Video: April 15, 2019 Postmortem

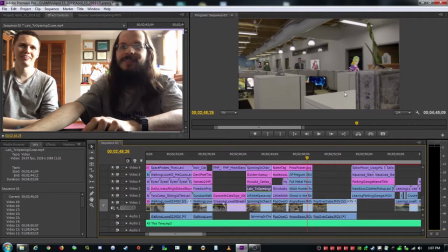47:54 It's just like a melodrama? kind of like the crown kind of thing I sort of regret bringing it up now because it's hard to explain in a few seconds I feel like this is my suit jacket because you didn't have a suit jacket that day I don't think I would fit your suit
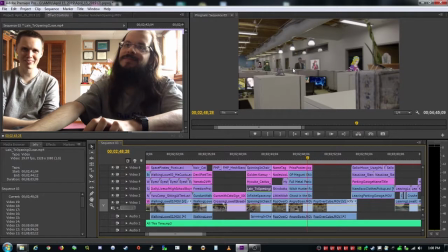48:12 jacket though that is also your suit jacket you know that could be true though we don't really get a good look at my arms it could be like up to here yeah zoom in
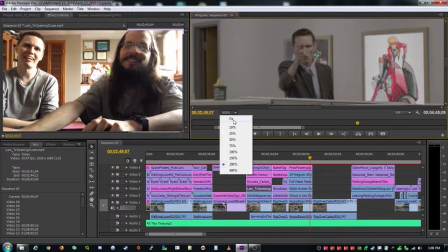48:23 yeah okay yeah that's definitely your suit jacket
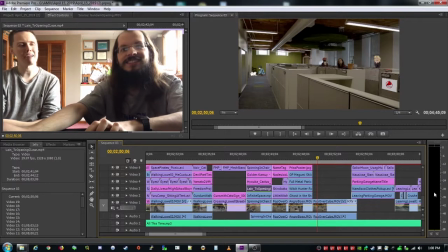48:27 and that was it then you're gone did we like add the boss last minute is that why I didn't bring a suit jacket um I can't remember I think it was in the shots but maybe I think I wanted the suit because it conveyed the
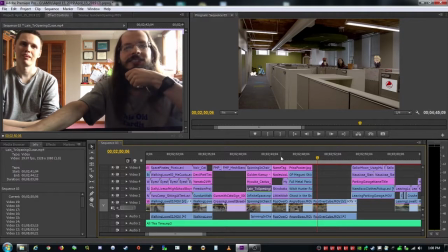48:39 bossness okay and you can see I've actually changed uh the background yeah so this is sort of a different
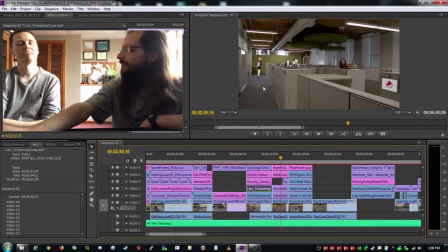48:47 um this is a different way of approaching it besides the golden comedy way yeah where I've just I've just
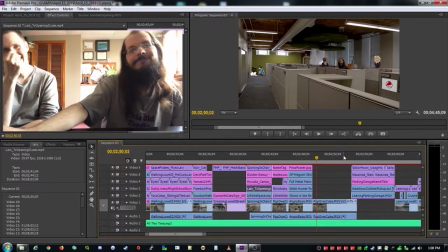48:53 changed what's in the background which it's not it doesn't have the continuity but i
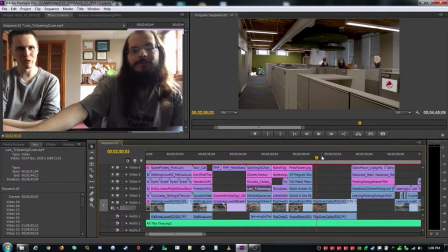49:00 think it's okay yeah i don't i think that middle shot's long enough and gives you enough new information that you you can reset when you come back here yeah and then i do my weird sort of just just hide hide hide down and then i think this is you know we do a
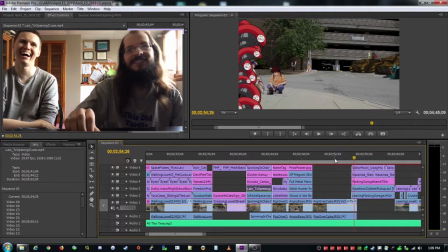49:18 this transition took me a ridiculous amount of time no but it looks so good it does look awesome but there's like
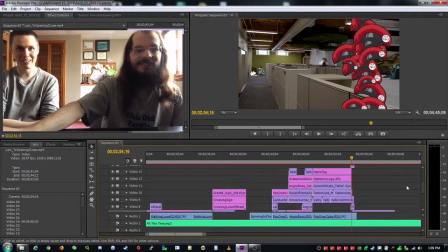49:27 never the first time i saw it because it was like it was like a second or third draft and i was like oh wow i like that one that took forever but
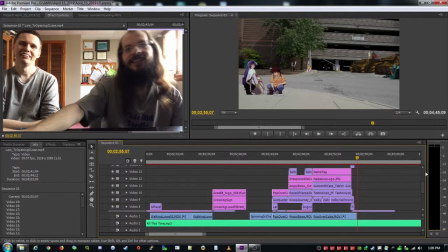49:36 man does it pay off then i like the idea of being embarrassed
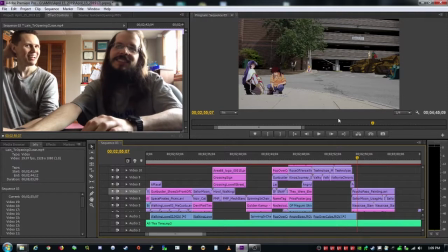49:41 and then immediately leaving well so but it's not immediate that's where your your wipe
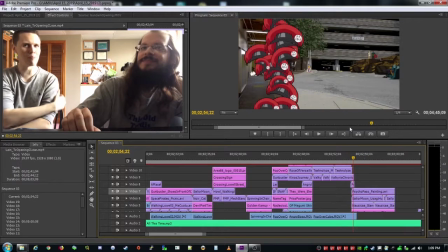49:47 transition kind of helps you is it lets time go by better than when you're wandering
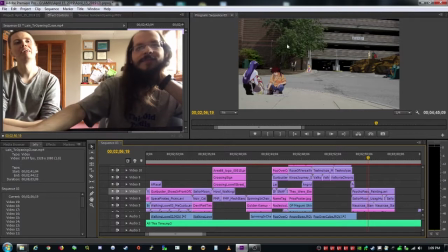49:52 around then you're back in the office more nadesco nadesco characters